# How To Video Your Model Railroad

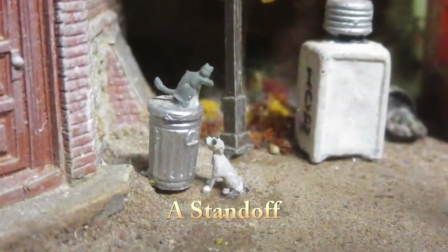(8:20)
One option is to have the camera on a tripod and zoom in a desired scene,
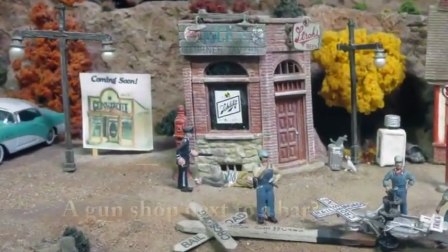(8:24)
giving a reference to the surroundings before closing in on the details.
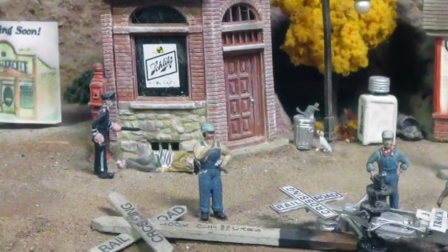(8:30)
Where there's no action, a still photograph may work just as well as a video, and it won't shake as the video camera might.
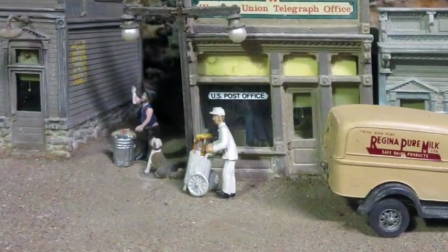(8:37)
A distant still image may also be zoomed in on your computer, if the computer program has that capability.
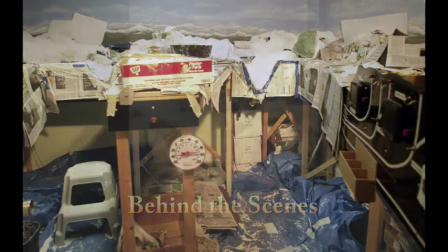(8:46)
Now add some behind-the-scene images, particularly photographs of early stages in the construction process that can no longer be viewed.
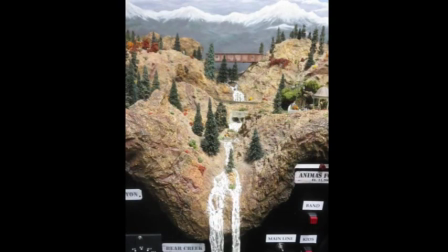(8:55)
This will help the viewer understand how you created your railroad and achieve the illusion of reality.
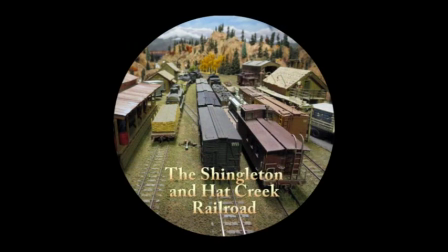(9:04)
Instrumental music makes a very pleasant background for your video. Make sure the music is in the background and not so loud that it overpowers the chugs, whistles, and bells of your engine or your comments.
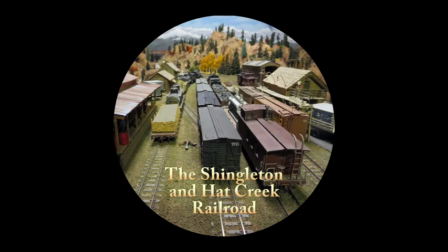(9:18)
I haven't used music here because I'm continually giving you information and the music might have distracted. Instead, I left sounds of the traveling train. The finished video will be a combination of all these elements and will be a
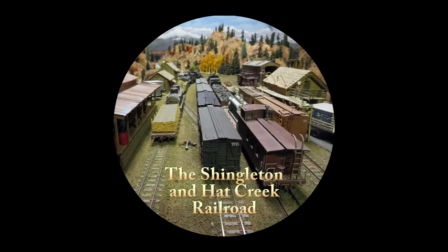(9:35)
dynamic presentation of the beauty and realism of your railroad. Burn a copy of your final video to share with fellow model railroaders.
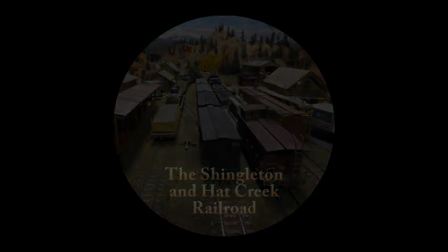(9:48)
Save your video in MP4 format and upload it to YouTube using tabs with your name,
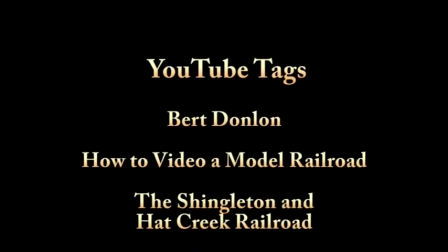(9:55)
title of the video, name of your railroad,
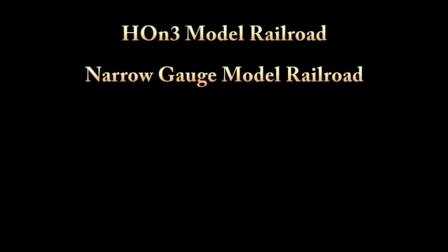(9:58)
the scale of your railroad, and any other ways to identify your particular video. Thanks for watching. I hope that gives you some ideas to make a video of your railroad.